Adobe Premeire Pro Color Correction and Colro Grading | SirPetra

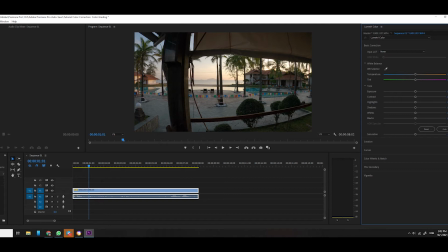15:37 Alright okay Okay so bila kita pernah pakai photoshop So maksudnya sekarang ni You guys tahu macam mana nak adjust Okay so untuk pengetahuan you guys
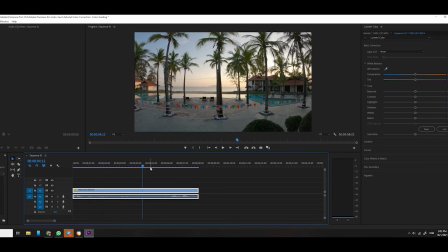15:46 Apabila kita bermain dengan kita punya footage ni Benda yang kita kena tahu adalah Kita kena first sekali kita kena check Kita punya white balance dahulu That's why white balance ni letak paling atas sekali White balance ni adalah kita punya colour temperature Colour temperature adalah Adakah kita nak kita punya image ni
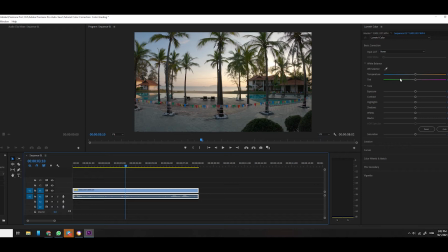16:03 jadi warm colour Ataupun kita nak kita punya image ni jadi cold colour Kalau cold colour bermaksud Kita akan terasa dia seperti di waktu pagi, malam Kalau kita buat warm colour Kita akan terasa dia seperti waktu petang dan senja Okay,
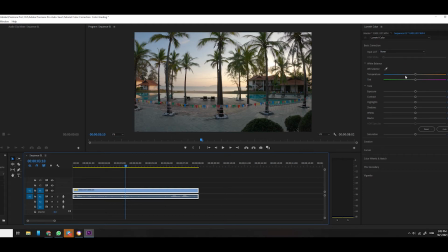16:18 for example Jikalau saya letak kat bahagian ni Dekat temperature ni Saya just slide-kan dia punya ni kepada warna biru Okay, awak akan terasa macam Eh, ini subuh lah Okay, kita akan terasa dia macam subuh Sebab dia masih lagi warna biru-biru, betul?
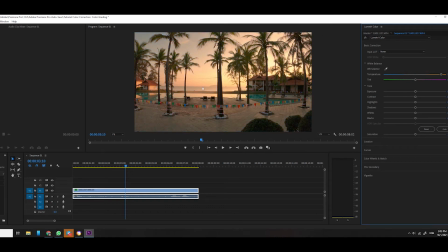16:33 Kalau saya slide-kan dia kepada hujung orang ni Dia automatically kita akan nampak dia macam petang Nampak tak? Just a single slide Memang dah tukar Dia punya situation dia Terus nampak Apa yang sepatutnya Kita nak buat Okay So Apa yang kita boleh Buat adjust kat sini
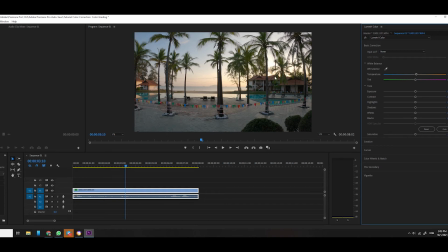16:51 Sebenarnya dekat sini Ini adalah sebenarnya Sunrise Okay Sunrise Baksudnya belakang ni Ada matahari tengah naik So apa plan saya nak buat Adalah saya nak pop up Kan colour orange Dekat belakang ni Supaya kita akan nampak Lebih ada More
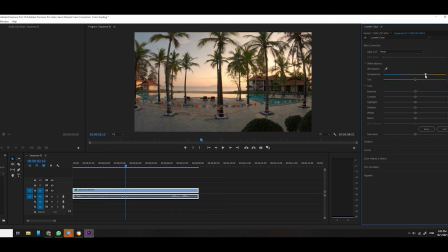17:05 oranges kat situ lah Tapi tak lah Orange macam ni Macam senja tak Saya just nak naikkan sikit je Daripada yang sini Saya naikkan sikit Supaya nampak belakang tu macam ada orange-orange sikit Okay So saya betulkan dia punya colouring
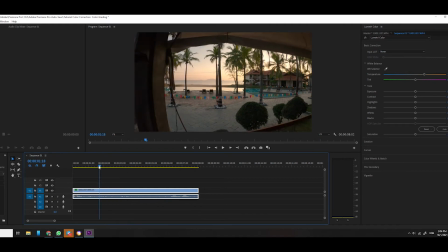17:18 dekat situ So once kita dah betulkan Kita boleh adjust balik Kita tengok
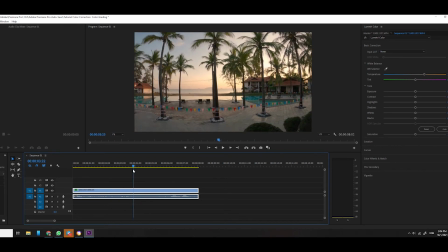17:23 Kita akan nampak macam dia orange colour sikit Okay Okay sekarang cuba awak adjust tengok Boleh ke tak boleh Boleh eh Jadi eh Alright
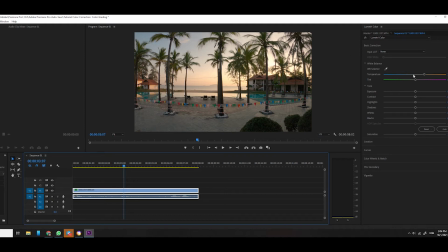17:46 Okay So once kita dah adjust kita punya temperature Yang tin ni Kalau awak nak Start main dengan Coloring betul Awak boleh adjust tin Kalau awak rasa tak tahu Macam mana nak main dengan Coloring Jangan adjust tin Biarkan dia sebagai Kosong-kosong So sekarang ni Apa kita nak fokus Kita nak tengok yang dekat
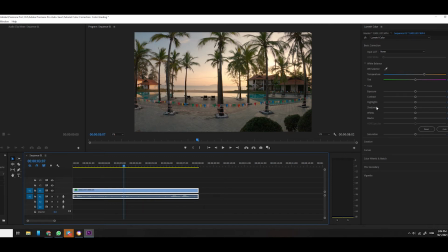18:03 bawah ni Yang dia punya Ada satu bahagian ni Dia kenali sebagai tone Okay Tone ni yang kita nak Kena adjust Okay Dia ada exposure Contrast Highlight Shadow White dengan black Okay So dekat sini Yang kita nak kena adjust Selalunya Selalunya Orang Okay Bila kita shoot kita punya video,
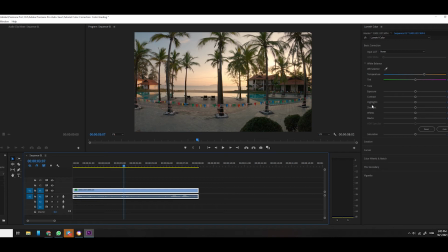18:20 yang first kita nak tengok, kita kena balancekan kita punya highlight dengan shadow balancekan highlight dengan shadow adalah bermakna kita nak tengok kita punya highlight kita ni, ok, tidak terlampau tinggi dan tidak terlampau rendah ok,
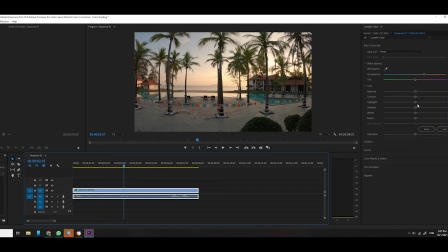18:37 kalau perasan dekat belakang ni, kita nampak ada blue, so jadi blue tu maksudnya dia putih lah, so kita nak reducekan dia punya blue tu, saya tarik highlight ni ke belakang sikit awak tengok, apa jadi Ini normal Bila saya tarik ke belakang Awak tengok apa jadi
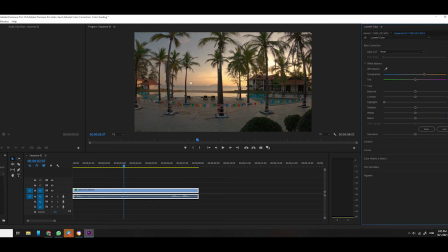18:53 Warna orange ni automatically Dia akan lebih pop up Dia akan nampak pop up sikit berbanding tadi Okey tengok eh Ini kat sini Ini saya tarik nampak Dia akan reduce the highlight Okey Lepas tu yang kedua apa kita akan buat adalah Kita nak naikkan
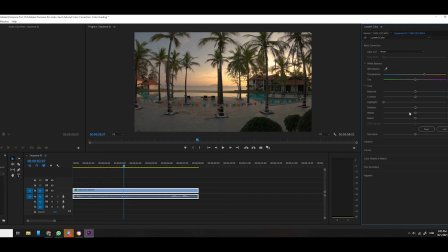19:08 kita punya shadow Shadow ni adalah kawasan gelap Supaya kita terangkan dia Tapi tidak terlampau terang Kalau shadow ni kalau saya naikkan Awak perasan apa jadi pada depan tu
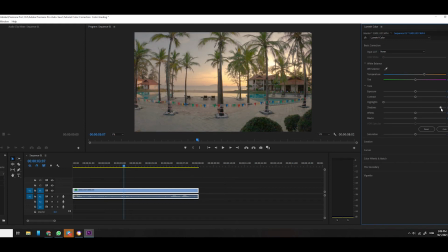19:18 Nampak? Kita naikkan kita punya Color Sepatutnya dia gelap kan? Saya naikkan color sikit supaya Dia lebih visible Tapi tidaklah sampai hujung Kita ikut apa rasa mata kita nampak cantik Okey ngam, settle Saya buat tengah-tengah ni je So, bila saya reverse ke belakang balik Awak nampak?